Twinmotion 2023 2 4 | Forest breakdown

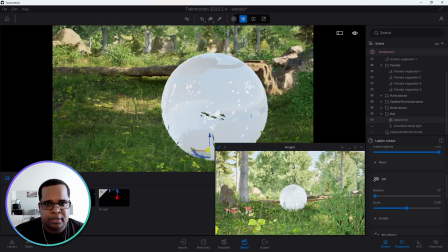[8:02]
Um, because it's two-sided, I think that is why we are having this glitch right here, because the two-sided is on.
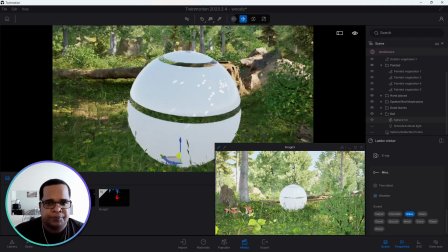[8:10]
I see with all the two-sided, you could see all the way through it, which is it doesn't make sense, because if you could see through this area, you would see the backside. So I placed the two-sided on.
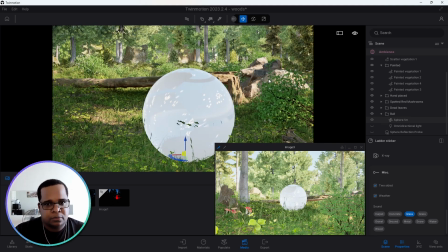[8:24]
Now, with that being done, yes, the ball has a better gloss, but I wanted these spaces here that you could see through the ball to have this glow, and I just placed in an omnilight
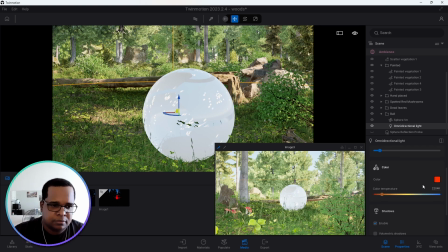[8:41]
and adjusted the color to what I wanted, the temperature, and I turned on the shadows, so the light would stay contained inside the ball, but you would just see it illuminating on the rim, on the rings itself. And after that, I just brought in this
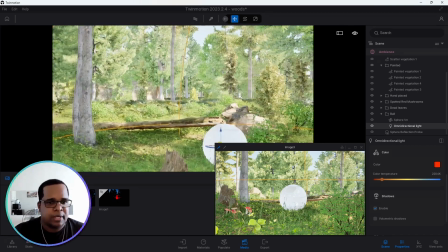[9:02]
sphere reflection probe, and yeah, just to get the reflection on the ball itself.
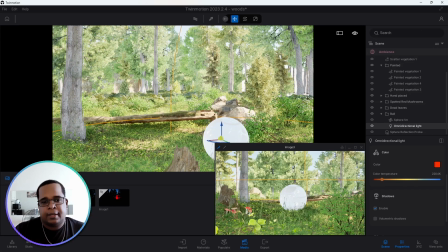[9:08]
Now, so this is this camera. For the camera settings now,
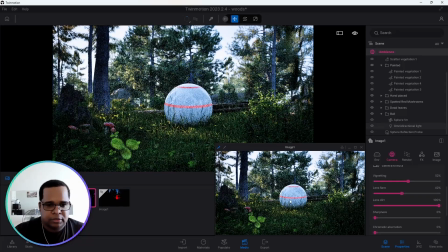[9:16]
so you can see this is it, you know, all same assets, same camera angle. And now we'll look at the camera settings itself. So starting off, you could see the resolution here, more or less 4K for the FX.
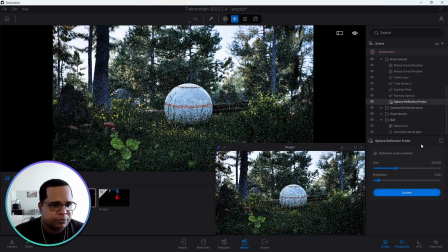[9:38]
Right. So for the, just slide this up, right? The contrast, I turn it up to 70.
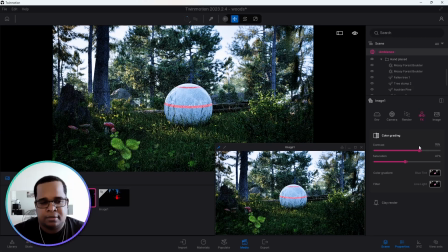[9:49]
For some reason, I always like this like rich contrast. with my images. So I turned the contrast up to 70 and brought the saturation down to 47.
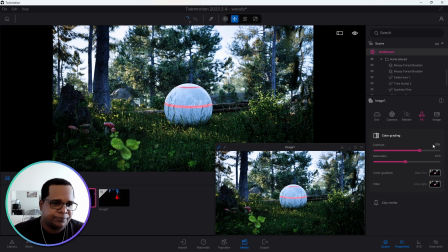[10:01]
If the saturation was up too much, it would look too rich, I would say, too colorful, which I don't like. So for the color gradient, I did a blue tint and the line light for the filter.
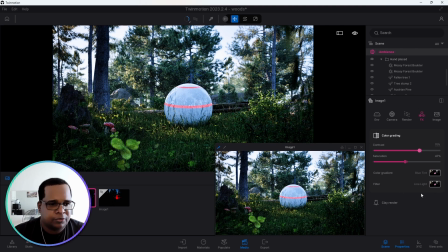[10:19]
So that is pretty straightforward. We are rendering using the path tracer, and my path tracer settings are 1024 with bounces at 10. The denoiser is on and firefly is off 10 as well. All right. So for this particular image, I used the
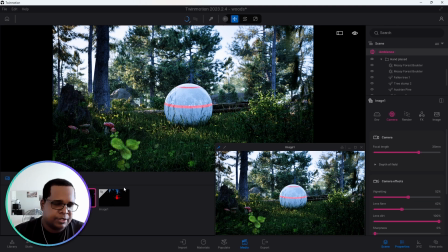[10:42]
35mm focal length. For the other image, I adjusted it to 50mm to get the look that I wanted. So camera effects, vignette to 52, lens flare at 42, basically left it where it was.
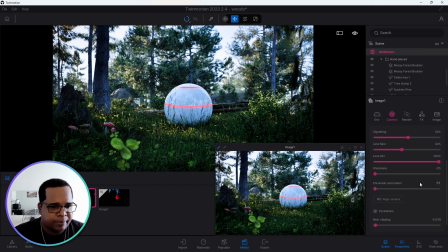[11:02]
Sharpness, chromatic aberration down to 0. The parallelism, I did turn it on just to get the trunks of the trees straight. And yeah, that is it for the camera. So for the environment now,
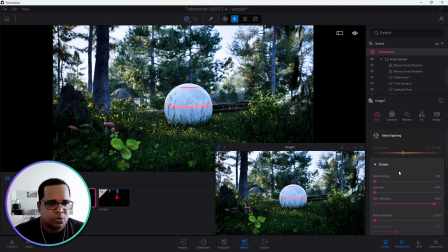[11:22]
the sun intensity is 200 because if I had it off,
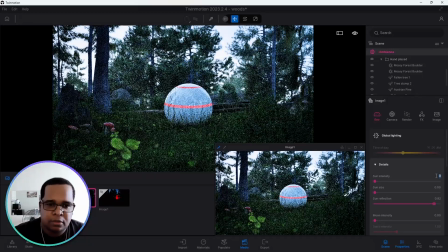[11:27]
you could see we wouldn't get any light and it would still look good, but I wanted to get some of the light, the streaks of light to come in on the floor as well as on the trees itself. So 200 just worked out to be a nice number.
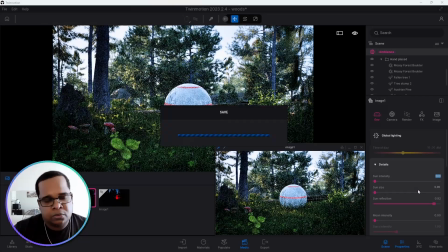[11:47]
The sun size, now normally I would adjust
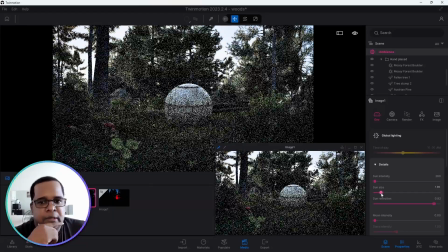[11:53]
the sun size and make it a bit higher in order to soften the shadows, but for this image I didn't want to soften the shadows.